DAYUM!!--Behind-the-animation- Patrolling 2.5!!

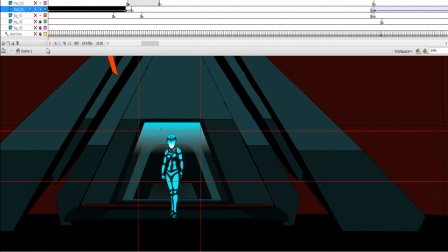(4:07)
And then of course, if you go out back to it, you can see that I did I zoomed out of the ship.
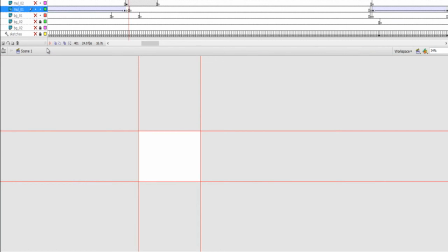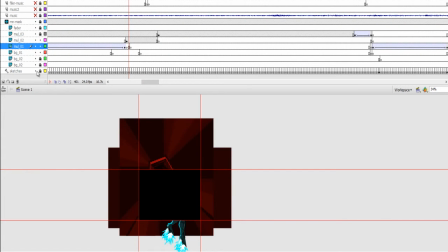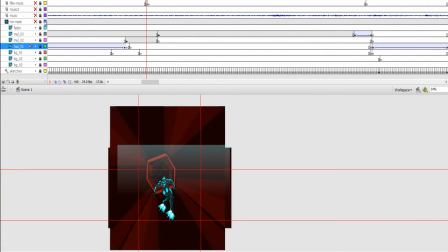(4:26)
Crop, crop. Let me turn this off here so you can see. I'm going to give you a whole view.
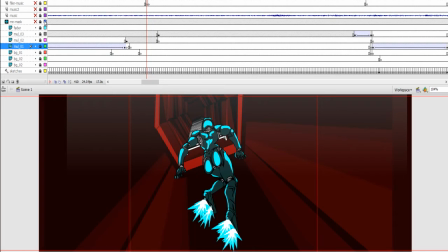(4:31)
Yes, that's our booty.
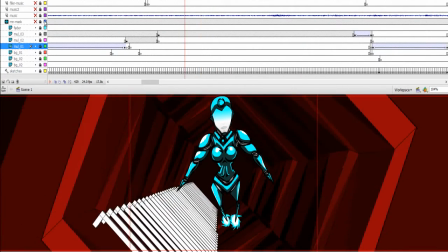(4:36)
and the background is actually was a 3d a 3d thing that I just rotated I
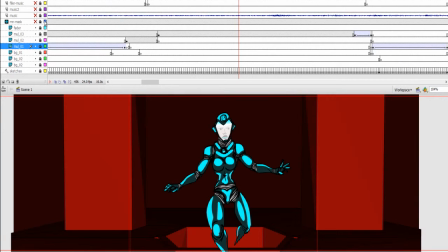(4:45)
just zoomed into it there and the trick of the camera gotta love the trick of the camera walk
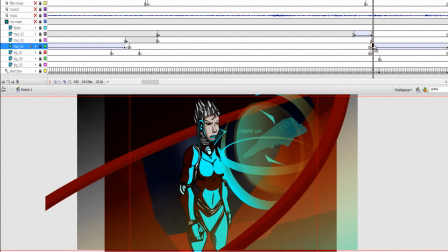(4:52)
and then of course this was a little this was actually something I messing around with when I came about
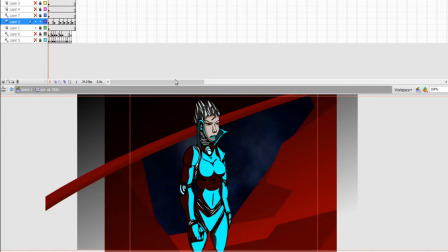(5:00)
with this. Where's that? I don't need that on. With um this design here.
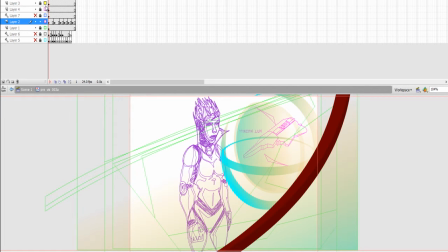(5:09)
See how unique that is. That's pretty cool. And um it's pretty much broken down to three different things.
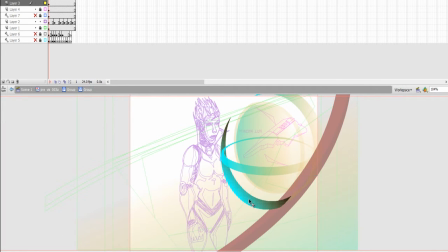(5:21)
It has that outer ring, inner ring, and then well actually more than that.
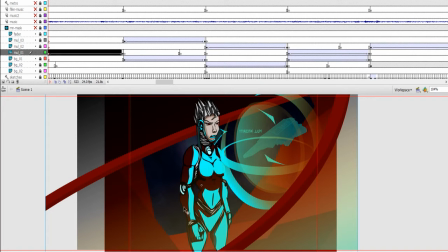(5:27)
I was just trying different shapes to actually give it just a you know something a little bit more futuristic futuristic look
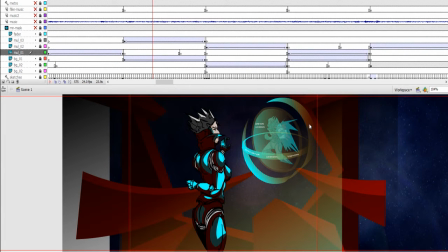(5:34)
and um i did different shapes there to give it like that arc and
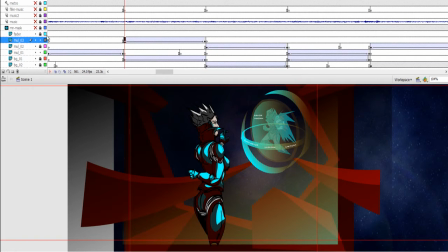(5:43)
what i normally do is i i would actually have like a fade thing like this is actually you know grayscale i mean not grayscale
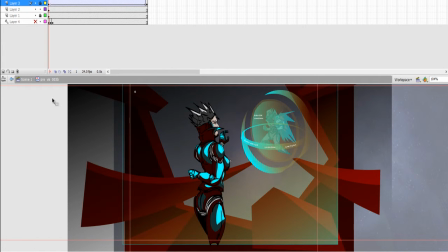(5:51)
um gradients to give it that you know give it a look give it a lighting you want to you want to try to give your thing some full of
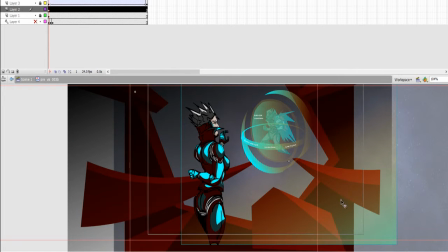(5:59)
atmosphere so I give this kind of a great a gradient lighting and
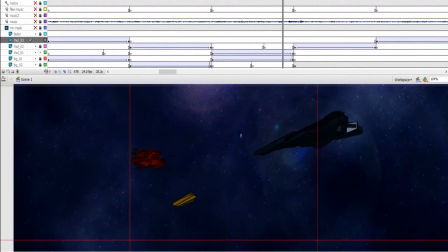(6:07)
we have the background this slightly panning through the ship character and the shots
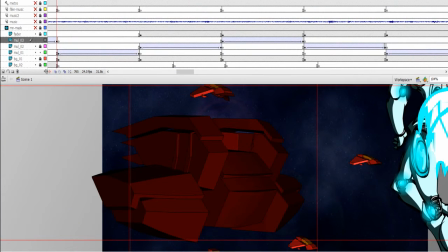(6:15)
and I do something called a metronome like see base you
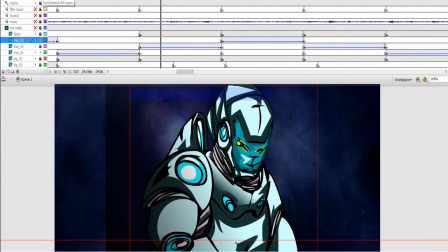(6:20)
know like see that thing that's going down that actually goes with the beat so if you
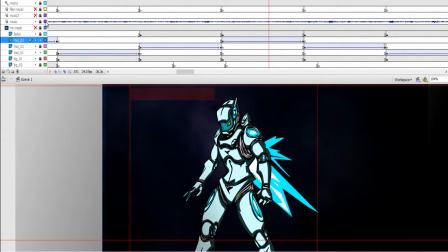(6:24)
actually listen to it if you actually hear the beat now let's turn it up so you can hear see if it's gonna do the beat okay hold on a second
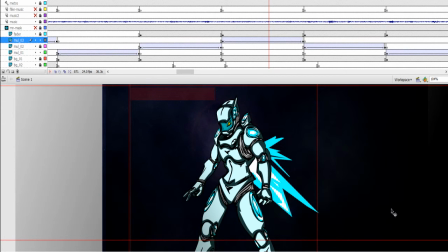(6:41)
okay so basically if you listen carefully so
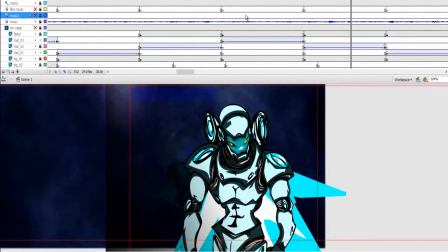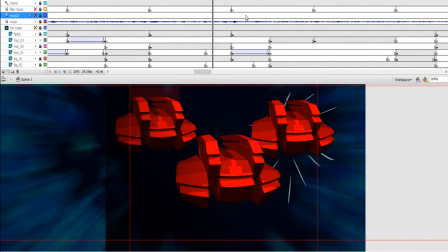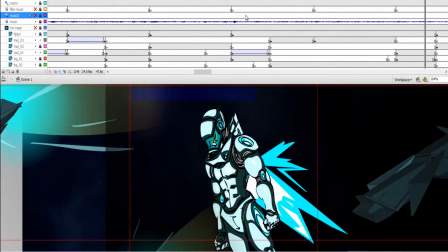(6:57)
it goes by the beat itself so
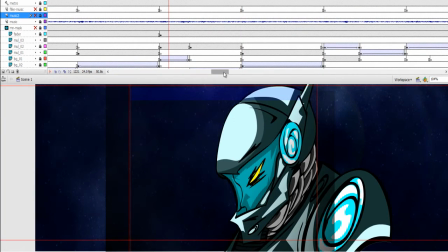(7:02)
it gives me a sense of pacing timing and knowing how to actually make the cuts because the cuts are pretty much on the beat most of the cuts or direct cuts
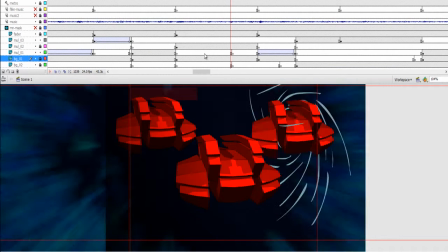(7:10)
are on the beat comes in we go back where was I where did I stop
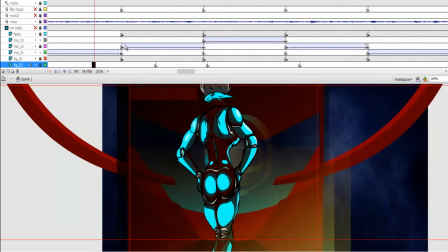(7:18)
okay so she's there again
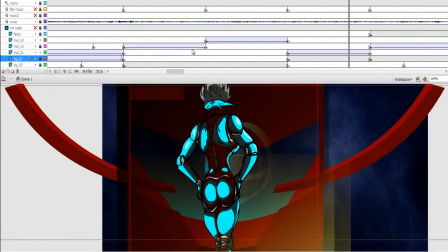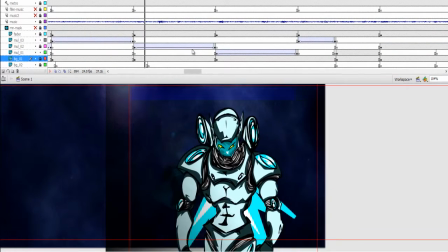(7:31)
nothing too crazy very simple there we go and
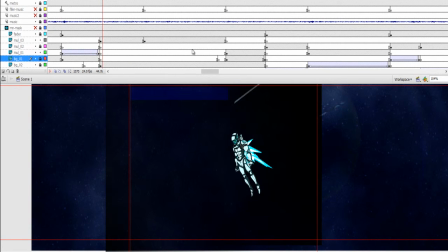(7:43)
then of course little trick you know it's just pretty much when you go into each um where's that ship i grab one of the ships see
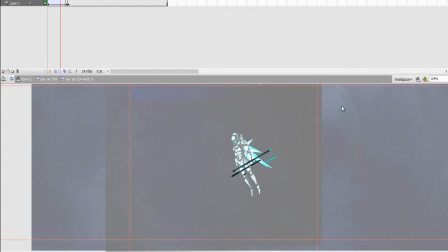(7:53)
i pretty much see like a mask so if you look into it a little bit further so let's say for example going to him i have his own mask layer and the mask is just